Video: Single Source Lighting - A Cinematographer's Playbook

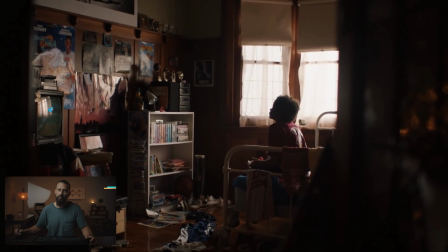(8:20)
I would imagine now, you can see there's one, two, three of these things. Does this open up at all? See, it doesn't really open up, but you would be pumping the majority of the light would be coming through this window and the window that you can't see. Not so much this one. And you can see in the levels there because we don't want this window to look completely terrible.
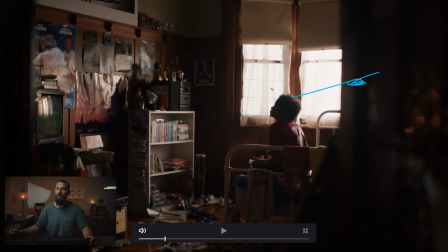(8:39)
This one is on the edge and then this one behind is probably doing the majority of the work because we want most of it coming this way down the line, right? Hitting here, hitting here, and again, because we're able to, you know, if you push the light this way, push the light deeper into the shot, you're going to get this more in shadow, right,
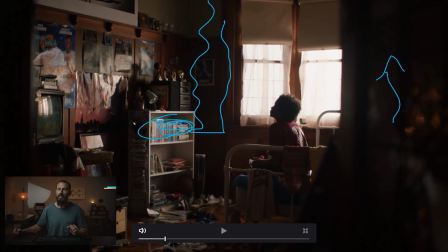(8:59)
which is what we want. The light's going to hit here and then we get more shadow, right? We're just creating areas along the frame of lightness and darkness because we can show the light on some of the surfaces, show it, and then hide it from the other bits. And we're angling the camera to look into the L of the room.
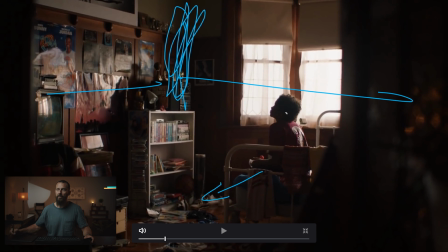(9:15)
Again, into the point of the room and we're on this side of the line down the middle of the room looking towards the windows. This is the classic framework setup. Now we're getting a little bit edgy because we're starting to see these windows but this is the this is the general direction.
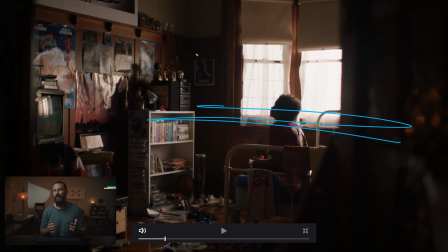(9:33)
If you walk into a location you're thinking well how are we going to shoot this one? We can shoot from over here. We could shoot this ad from in this corner of the room looking this way but then you're going to get subpar results because you're looking into the light side.
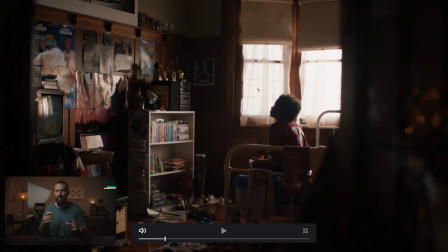(9:47)
It's going to be really really hard to make it moody or to get any sort of contrast in there because it's all going to be light because you have to pump in light from the windows.
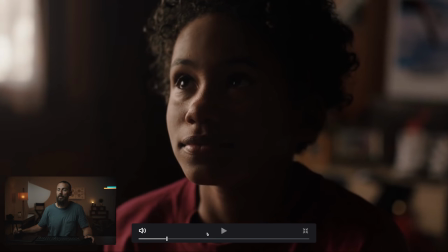(9:56)
Okay, now, next we come into the close-up. Oh man, it softens off pretty quick, this light.
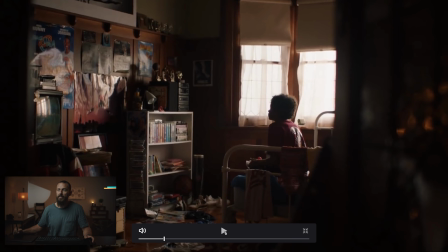(10:01)
So, we come from this, right? You got this nice glow in the back, got heavy light coming in this way, till we come around, and now this is the shot.
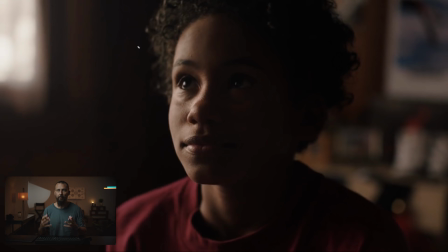(10:11)
This is what we were setting up for. This is why in the boards we would have been, okay, this is our moment here. This little girl, she's going to look up on the wall and boom, we're going to really get into the thick of the commercial. This is the one we want to make look good. So, knowing that, we work backwards, figure out what side of the line we have to be on to make this look as good as we can.
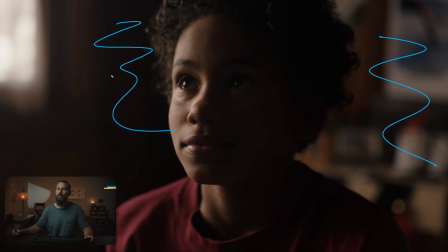(10:27)
Then we set the room tone to the levels that we know we're going to be able to get through the window here. And we're just going to take that same light, right, that we set up in the previous shot, and we're just going to soften it off and bring in all the neg that we can to really create this dramatic shape right down here. And you can see it, the eye light, and it also reaches over to the other one.
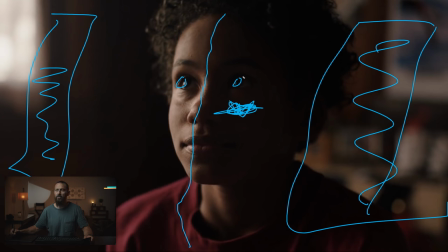(10:47)
Not a whole lot here at all. Just that little eye light, just catching, just getting enough. Man, this is a good looking frame with how shallow it is, right? There's none of this, again going back to the natural thing, there's no, we didn't have to add a fake edge light here or a hair light or anything like that, but it is naturally there because look at the background.
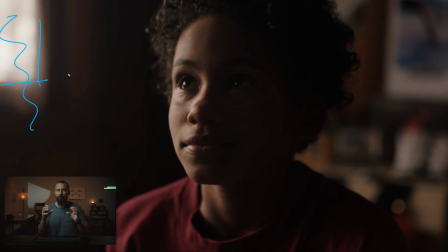(11:08)
Window, which is great, has the shears on there. There's that little, there's that fattening of the toe of the image. You can feel it in here, right? It's a little bit lifted. It's not completely crushed. Even in here, there's no nothing crushed, right? On either extremes, the highlights or the shadows. It's a little bit lifted, more open.
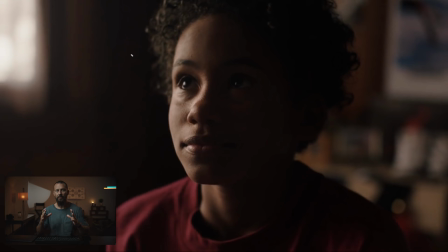(11:25)
You can see into it more and it just feels, that density feels a little bit more expanded in the toe. And you got this nice line going straight down. You got the shallow depth of field. We got, again, you determine how much wrap that you want, but this is overall,
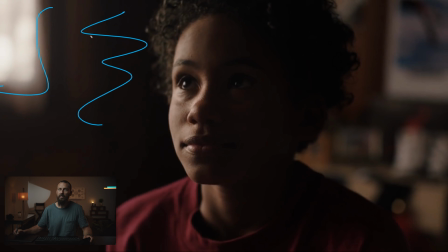(11:42)
this is a really good image and you can see we go light to dark to light to dark and then the dark side of her face just happens to match up with the lit side of the room. Okay? This is, this is what makes it look good. This is why at least why I like it. This is what immediately draws my like.
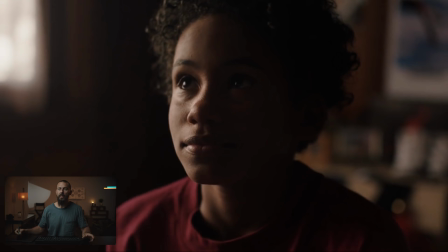(11:58)
If you just look at it without thinking, it's a good-looking shot. Why is it a good-looking shot? Well, you've got all of these elements and then the three-dimensional like the width of the lens. So, this is a wider lens closer to her. You can see it rounds the face quite a bit, which also increases the depth of the shot, which makes it feel three-dimensional.
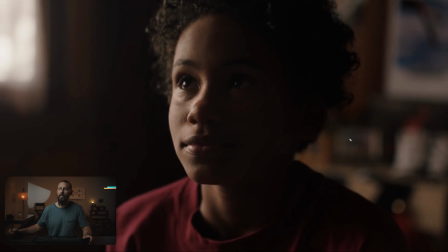(12:14)
Whereas, if you were on a, you know, a 75mm across the room, you wouldn't get that round, that depth, because it would just cut off.
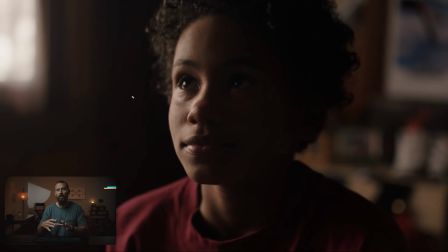(12:23)
And that's why sometimes it's really nice to go a slightly wider lens and shallower, because you can still have the depth here in the foreground, but you still get that blobby-ness in the background,
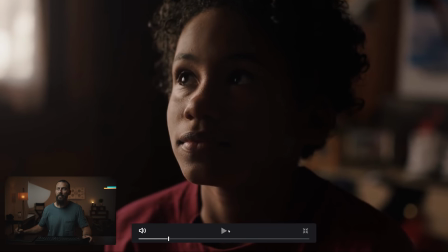(12:33)
that fall off. So, just really, really good looking stuff here. From there, and that movement, you feel like the camera movement feels very natural.
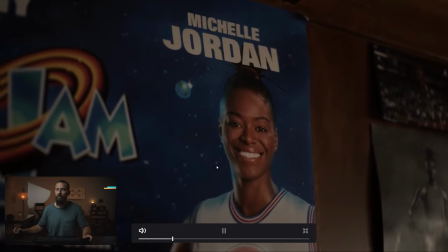(12:41)
It's just like a little bit of like, oh, judder. We cut point of view, POV shot, POV, POV from the wrong side.
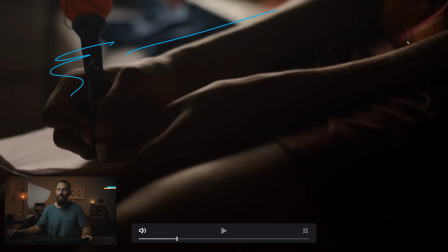(12:49)
Here, again, like this is bread and butter stuff. As soon as you set up that light for the wide, we go back here.
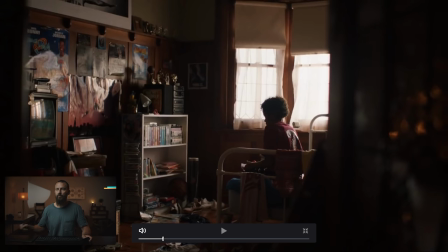(12:55)
This is the hard shot. This is the hard shot. This is the shot there in the schedule. You're going to need 45 minutes to set everything up,
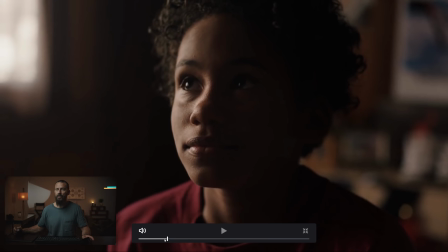(13:03)
make sure it's all good to go and then you can fire through this this is diffusion and neg next one this is
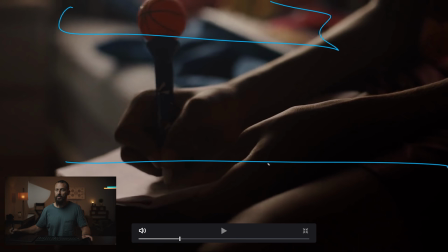(13:13)
the might be diffusion above here but probably just neg behind the camera to increase this contrast in here right you could diffuse it if you wanted more wrap around like more over the fingers but really it's just about shooting towards the window in the shadow and this is the credit card shot that we always talk about except now we're writing things down right same exact setup,
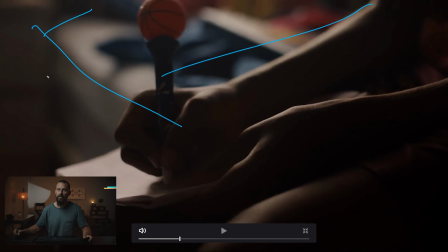(13:32)
creating depth, using this, using this bed in the background, even though it's shallow, to create something beyond the frame.
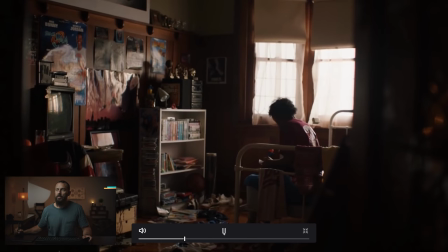(13:40)
And from there we go back to where we were before, which is an easy win, and we're out, outside.
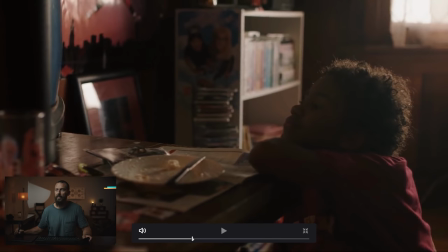(13:45)
And the rest of this pretty much follows the framework as well, right? We're in here again, same exact idea, still using that same setup.
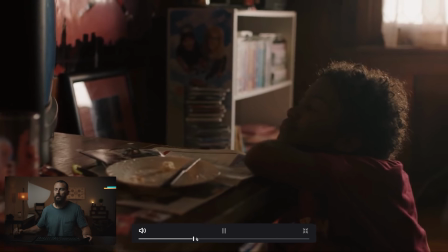(13:53)
Everything looks good from this direction. And there's one more thing we wanted to look at, Right, where is it?
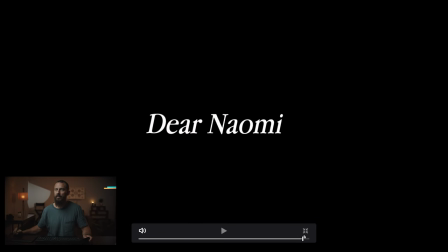(13:59)
Are we back in this room ever? No, that's it.
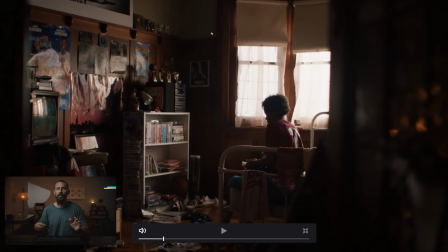(14:02)
Okay, the last thing I'll talk about here is in this shot, this is where you could use, say you wanted more ambient in here. This is where you could use the Titan tube rig that we've talked about on the podcast so much. Titan tube rig up here where you just want to lift the room tone, because maybe you want to hold this window more.
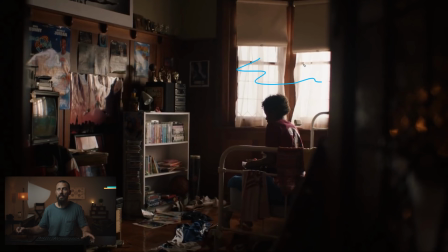(14:21)
You're not going to lay diffusion on these windows, but you want to hold, and you don't want it to feel too sourcey. If you put the Titan tube rig up here and then you can just loosely hang the diffusion material, you could have, you know, however many tubes you wanted here, you could have eight tubes in here all pressing through something fairly thick,
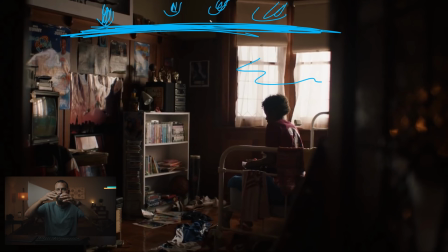(14:39)
you know, like a full grid up here, so that light just, it just feels like it's falling on things. So you could lift the level of the shadows by just upping the room tone. The great thing about the Titan tubes is you put them up there, they're strong enough to get through the diffusion material, you can wrap it and skirt it so it doesn't get all over the walls,
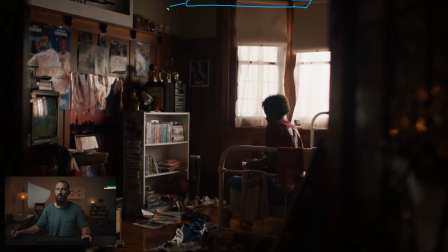(14:56)
right? You want this frame to be slightly smaller than the whole room so that you can then skirt it off the walls so it doesn't go on the walls, it just is room tone. And then you can balance your contrast that way. Like, anytime you're going into those interiors, you either want to black the ceiling,
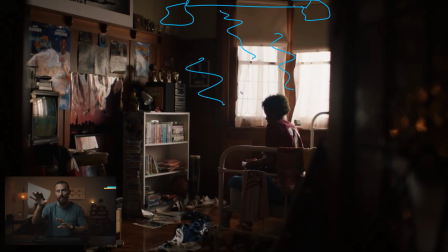(15:12)
or if you want more levels because you're balancing against something, that's when you can put in the Titan 2 Brig, and this is a perfect shot for it. Because, you know, we don't see the ceiling, which is obviously a must,
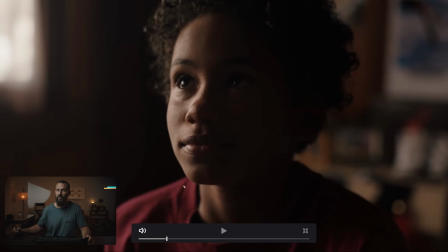(15:23)
but then we come in here you can just dial it up and down depending on how much you need from shot to shot makes it go really really quick the downside is it's hard to set up it takes time so you have to get the electrics in there early they have to have access because you don't want to be doing it the day that you're shooting because it takes a long time to set the whole thing up so that is going to do it a good looking ad and good for in room naturalistic like still making things look good but setting up the right way creates so much less friction to getting good looking images that it's it's a must as soon as you start to see this stuff you start to see the things that you like follow these same exact patterns so try it the next time you're out on a shoot and let me know how it goes and we'll see you in the next one goodbye